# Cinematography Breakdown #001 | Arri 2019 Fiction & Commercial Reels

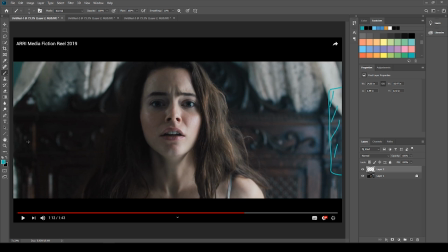250s
On the left of the frame, you might not have even noticed, for if you're perhaps maybe not experienced with cinematography, or you're a novice, that actually there is a light coming in from this way. And the way that I can tell is we've got here,
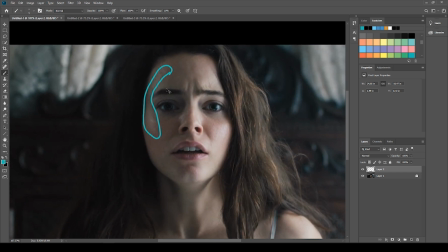272s
you can kind of see like a kiss of light. It's a very small amount of light here, and here, like on the crevice of the nose here.
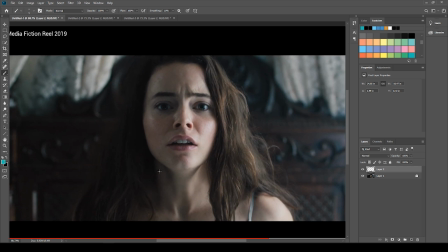280s
It's a very small amount.
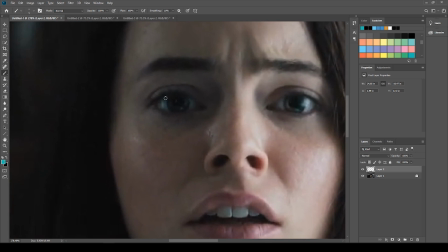282s
You can also check the sources of lights by looking into the eyes.
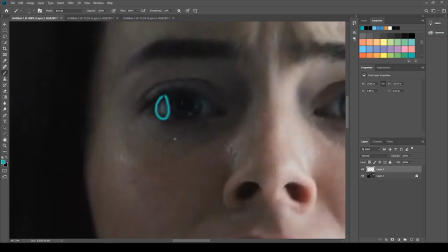289s
If it's a shot like this, you can see here you've got some sort of a white, almost like a kino flow sort of style light here,
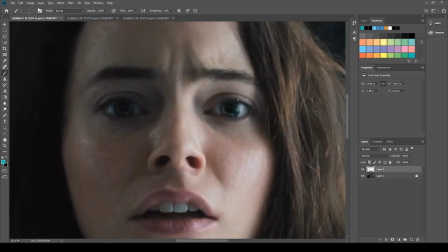298s
or like a tube light of some sort. And then here you can see like the window from the right, for instance.
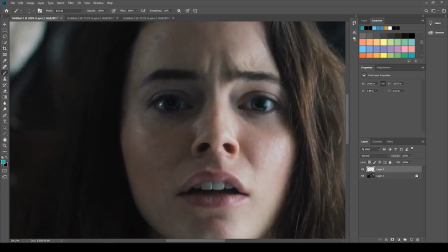303s
So it's important that we sort of are able to, well, it's not important, but it's good that we can see that these lights exist,
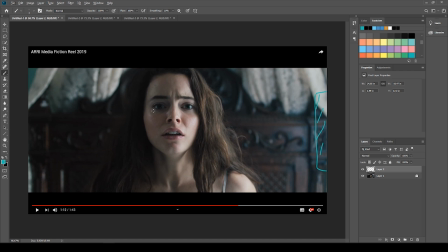311s
and it will also tell you a little bit about perhaps maybe the distance or the type of light used. For this, I mean, it's not necessarily important.
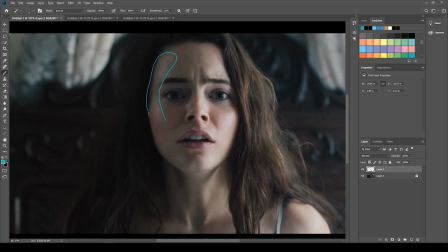320s
It's so dim that it's just sort of giving us this almost like a kiss of light across some of maybe like the oils in the skin, for instance, and here, and it just sort of brings out a little bit of a gleam or a sheen,
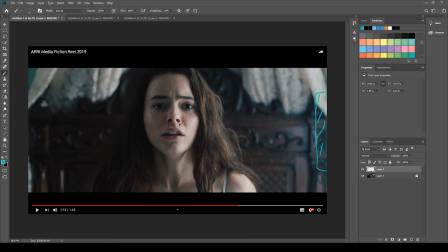334s
and it really actually, it works for the balance of the image. What they probably did here is, because this light coming in here is it's going to be quite a bright light.
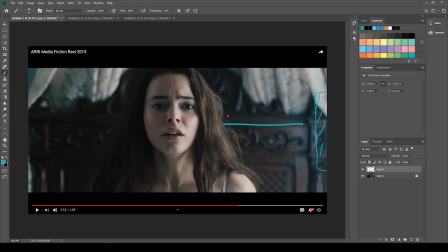349s
If, depending on the size of the room, this light would have bounced and then come back this way on a bounce, which would have filled in all of this side of the face. Now, to get this sort of like sheen thing that you can sort of see here, if you had a Kino,
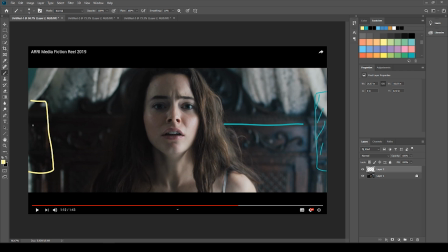369s
let me just change the color. If you had like a Kino here, just sort of pumping light this way, it's not going to do anything if it's trying to compete with this light here, right? The outside, it's not going to do much. So they probably had
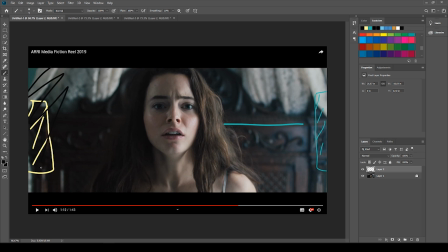389s
some negative fill on this side. That's a terrible color for that. It's just huge red. They probably had a lot of negative fill here, which would have really darkened the contrast ratio between this side
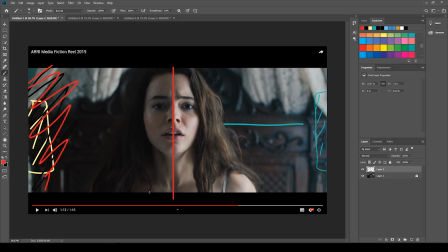406s
and the darker side on the left of the frame. Now, the goal here is, if you're a cinematographer and you're trying to get this sort of like light here, is you want to overcompensate with this light so that when you add some negative fill,
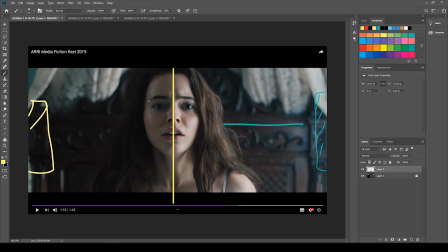425s
you're increasing the contrast ratio, which then you can reduce by adding another light like a Kino, which they've done here, to sort of bring back the contrast ratio into a more workable range and something that doesn't look so ugly,
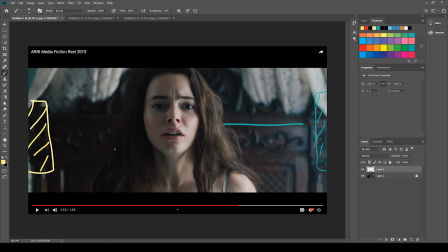441s
and it's you know, a bit more flattering for the talent here. Some final thoughts of the shot. The symmetry and the color palette actually does a lot for this shot. It's a very simple shot, but it's you know,
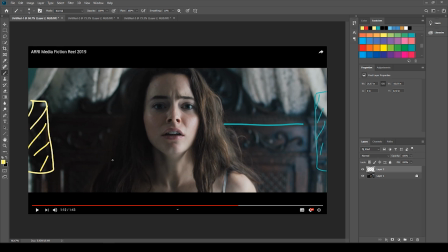455s
it's a great way of being able to see how some small things have made a shot which could be very boring seem very interesting. So you can see, if I just put on a symmetry line, just for demonstrations purposes, you can see we've got here two major colors.
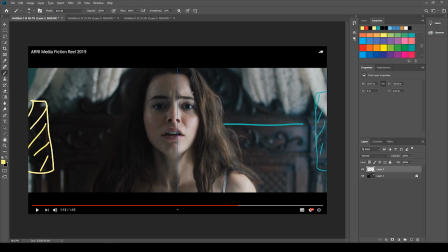474s
We've got this sort of like, we've got this like white here. Let's take this off. We've got like a lot of white here. She is a white, you know, she's Caucasian. And then you've got the white bed frame here, and then you've got the brown with the browns of the bed. So it's really got two colors.
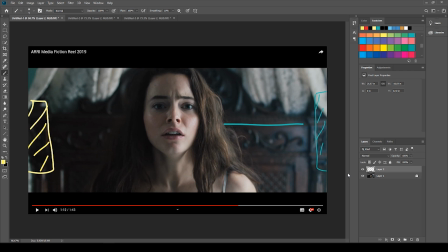493s
You know, it's a basic shot that has a lot going on in it from a trained eye, and I think it's a good shot to start with if you're learning cinematography, to really understand some of the techniques that a DP has used to be able to get to, you know, this final shot as a finished product.
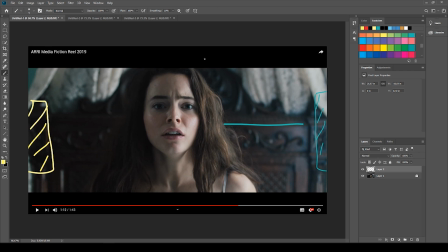511s
It's also probably worth mentioning that the shot, it's very likely that it was shot on somewhere around a 50mm lens at, say, like 2.8 or something. The hair back here is out of focus, whereas, you know, the sort of tip of the nose and the eyes are in focus.
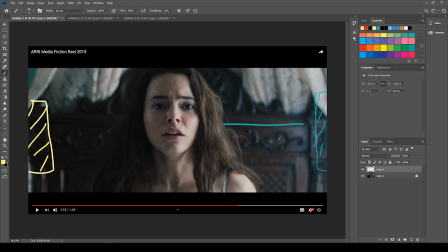529s
It's not a lot of distance there, and obviously the bed frame is out of focus here, but it's not too tight. You know, it's not like this where you might be on like an 85. It's a bit wider. I'd say it was around a 50 or so, in case you were wondering.
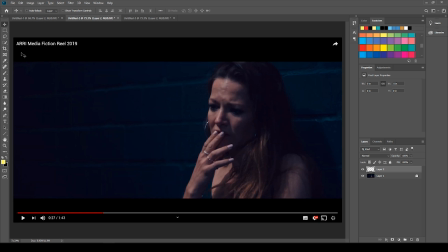547s
Okay, and onto the second shot here. So this is again, this is from the fiction reel, and for this shot I really wanted to show you just on how the position of the light is important and how it's used to tell a story.
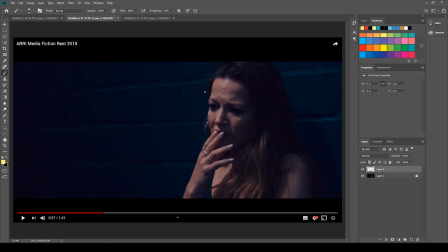563s
It may not be the story in this particular film, because I haven't seen it, but it's how I feel when I look at this image, and the lighting is the reason for this. And that's what cinematography is. You know, the job of the cinematographer is to tell the story through lighting and camera choices,
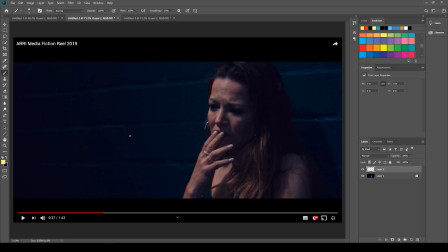581s
whether that's position, the lens choice, height, stuff like that. So the key is obviously it's this orange tungsten-y light here. Now it's lighting the right side of the actress's face.
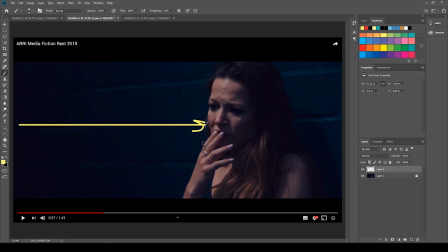596s
However, it's not coming from here. Okay, and this is important actually. It's not coming from here. It's actually coming more from here. So typically one of the,
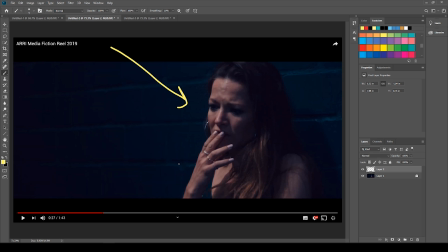611s
unwritten responsibilities of a DP is to actually ensure that your talent looks good, especially if it's a female cast, like we've got here. It's why there's a makeup team in a lot of films, especially commercials, where there isn't sort of special effects makeup.
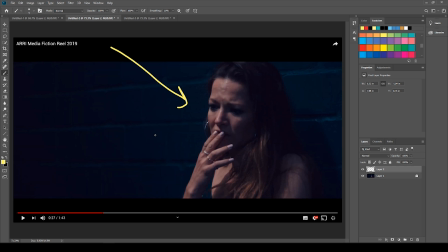630s
It's kind of just for beauty, honestly. And you don't want to be known as the DP who's made someone pretty look bad. That being said, when it comes to the job, you're also there to tell a story with the lights. What this light is doing is it's actually, let me just try and pick like a lighter color here.
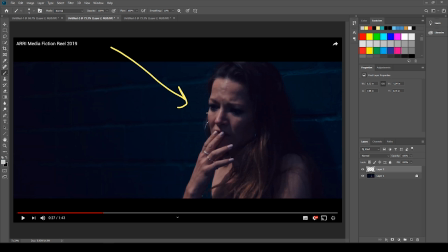650s
It's actually softening sorry, it's not softening, it's actually creating these almost like raccoon eyes here. The light's coming down from this angle, and it's really darkening these eye sockets here.
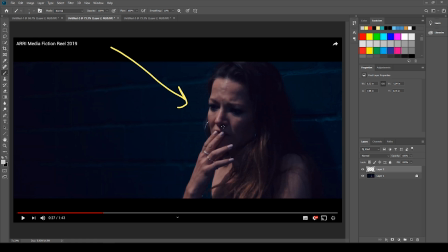669s
It's not very flattering at all, and you can tell it, especially because it's a harsh light, which you can tell because every little dimple on the forehead and a wrinkle like this line here is getting picked up by the light.
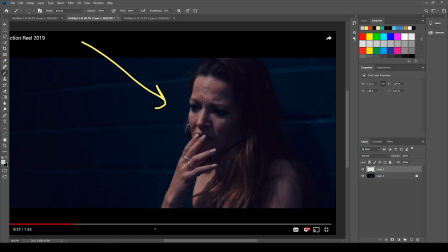683s
It's not flattering at all.
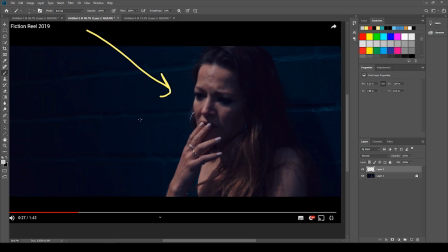685s
The story here could be that the woman is perhaps maybe having the worst night of her life, and making her look bad is kind of be a reflection of how she feels, and it's going to help you tell the audience the kind of tone that you as the DP
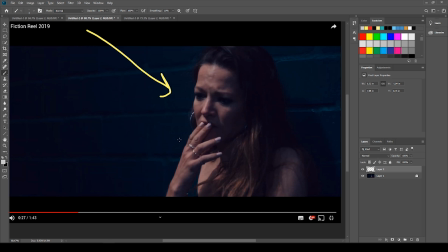704s
is trying to make you feel. It's just a small one. Other than that, there's some texture here in the background. I don't necessarily feel like it's worth talking about, because as far as texture, the next shot is probably a better example of that.
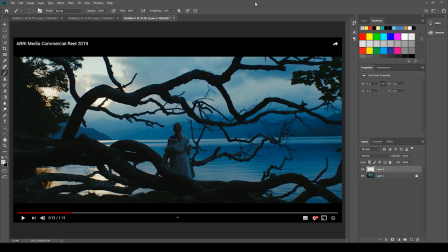722s
So here's the third shot. Now this one is actually different. So this is from the commercial side of things.